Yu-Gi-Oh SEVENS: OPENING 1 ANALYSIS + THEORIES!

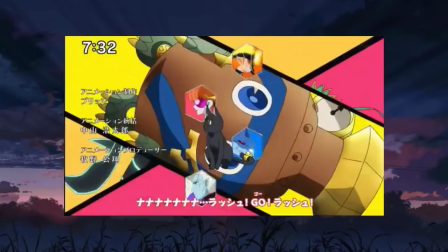I know the card has already been revealed, but that looks like the Carrillo of Sevens, making the opening visuals right in the background there. So that's really cool. And then we have a brand new character.
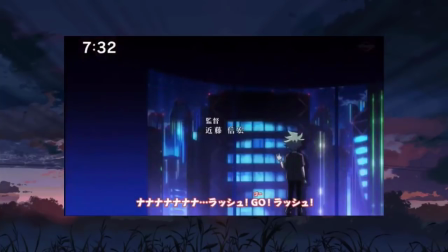This imagery is also very similar to the Roman imagery a little earlier, where the colors are dark, it feels out of place in the opening, and it's a character who looks like he's probably Yugioh's age, who has his hand on the window, observing the city in a very dark room.
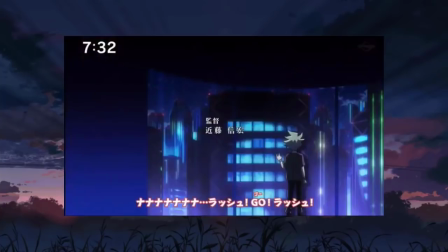The setting of this scene is very depressing and mysterious, and I think this character very well could be the rival of Yugioh Sevens. I think we might be looking at the rival of Yugioh Sevens. Dark theme.
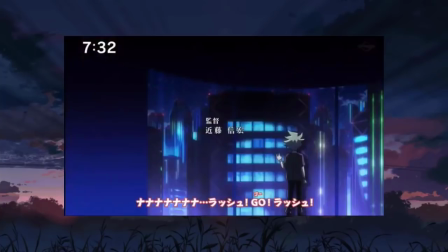Is he in some way related to Roman, who also had a pretty dark shot in this opening? Maybe, but that's one of my favorite shots from the opening as well. And then right from this scene with the boy, we transition to adults.
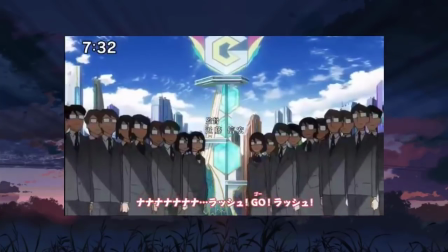They all look like corporate drones with Goha Corporation obviously in the back. Even if they don't work directly for Goha, I think everyone works for Goha in one way, shape, or form, because again, this is a dictator. No matter what job you have, you are going to be serving Goha Corporation.
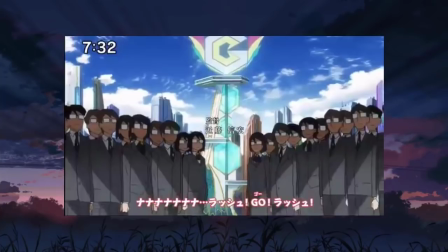And I think that's what this shot symbolizes, that all of the adults are pretty much slaves to the Goha Corporation, and that's why in this shot you have that Goha symbol in the background.
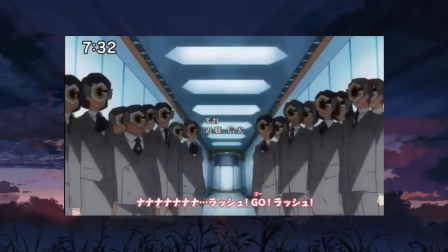We don't need that Goha symbol in the background for the next shot because the masks are on, and these are direct employees of Goha Corporation. I'm not sure how they see out of those masks. It's honestly very unnerving to me because it looks like people that just have these masks on that are just
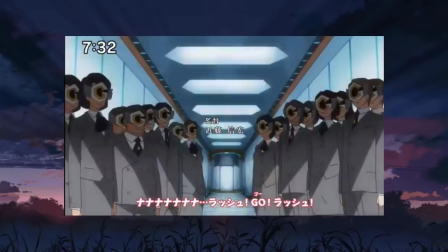being completely brainwashed and mind controlled and have no individual thought of their own, and that's why they don't even need to see their eyes, because they're just half robots and half humans at this point, or again, humans being controlled by Goha Corporation androids.
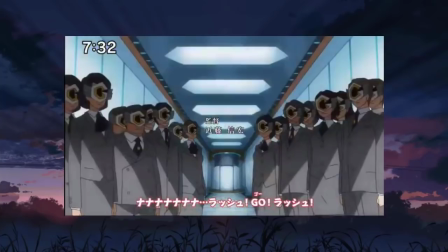It is a bit of an unsettling shot. And then I think we have our elite task force. Also, I like how in the past shot,
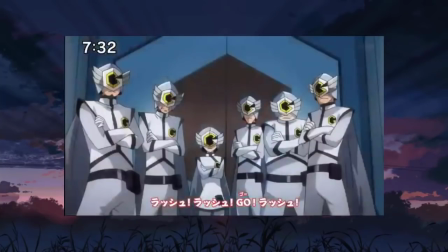these employees were down the hall from the door to pretty much symbolize that they're not directly at the top. This is the group that's at the top. And let the Roman is the middle one theory begin, because as I've talked about,
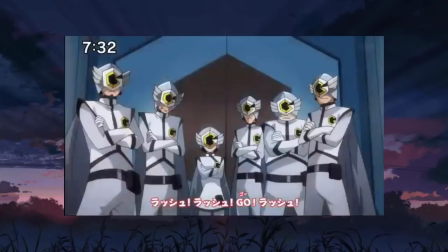Roman holds a lot of mystery to her character, and the person in the middle, it's hard to tell if it's a girl or a guy, really impossible. It also could be the guy that was in the shot of that darkened room looking out the window, but that looks like a kid. Whoever is in the elite task force here, the 6 members, that's very short,
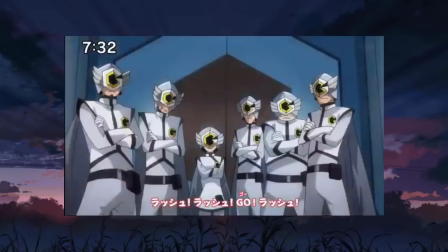unless it's a short adult, that looks like a kid in the elite task force.
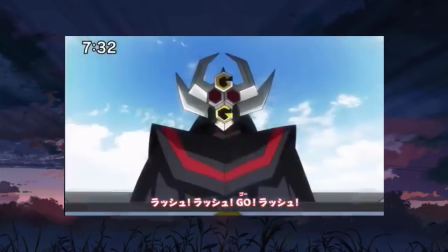And the very next shot, as the camera continues to go closer and closer to the door, higher and higher up the hierarchy, we now enter the door, and there is Mr. Goha, the man responsible for every single thing going on in his city.
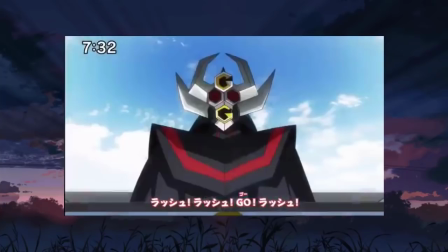He controls everything from dueling, to food rationale, to law, to eating, to business, to housing. He is everything. He is Goha, Mr. Goha, president of Goha, and I really hope that he is a villainous character.
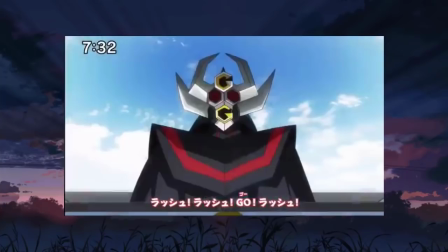We then see the entire cast above Goha City.
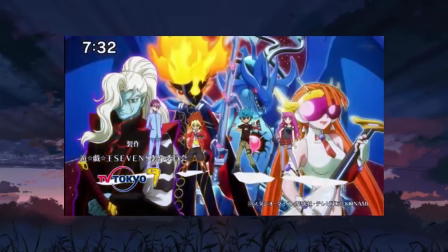Again, the opening starts with them outside of Goha, and the opening ends with the characters outside of Goha.
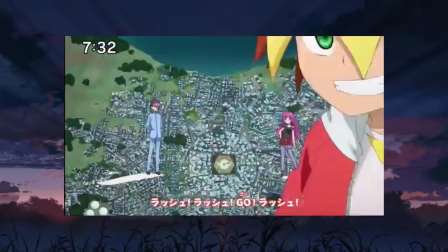But you can still tell that it's Goha City, and you can still see that Goha Corporation logo and tower protruding from the streets. I really think the overarching takeaway here is it's going to be these 4 versus Goha, which I think most of us have already pretty much known about.
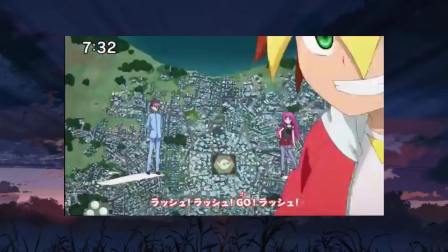But guys, that is my in-depth analysis. I know we went really in-depth on opening 1 of Yugioh Sevens. I think there's a lot of imagery here. I think there's a lot of meaning, and I really think that this is a very well put together opening.
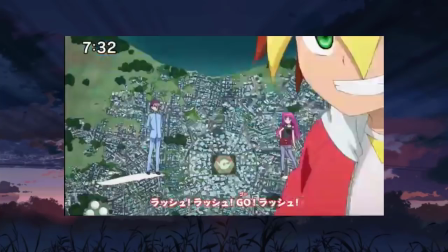I like the song. It's an earworm, and again, I think the visuals, even though for the most part it's very upbeat, it's very happy, it's very bright, it's very vibrant, there are a couple shots here that do not fit that mold.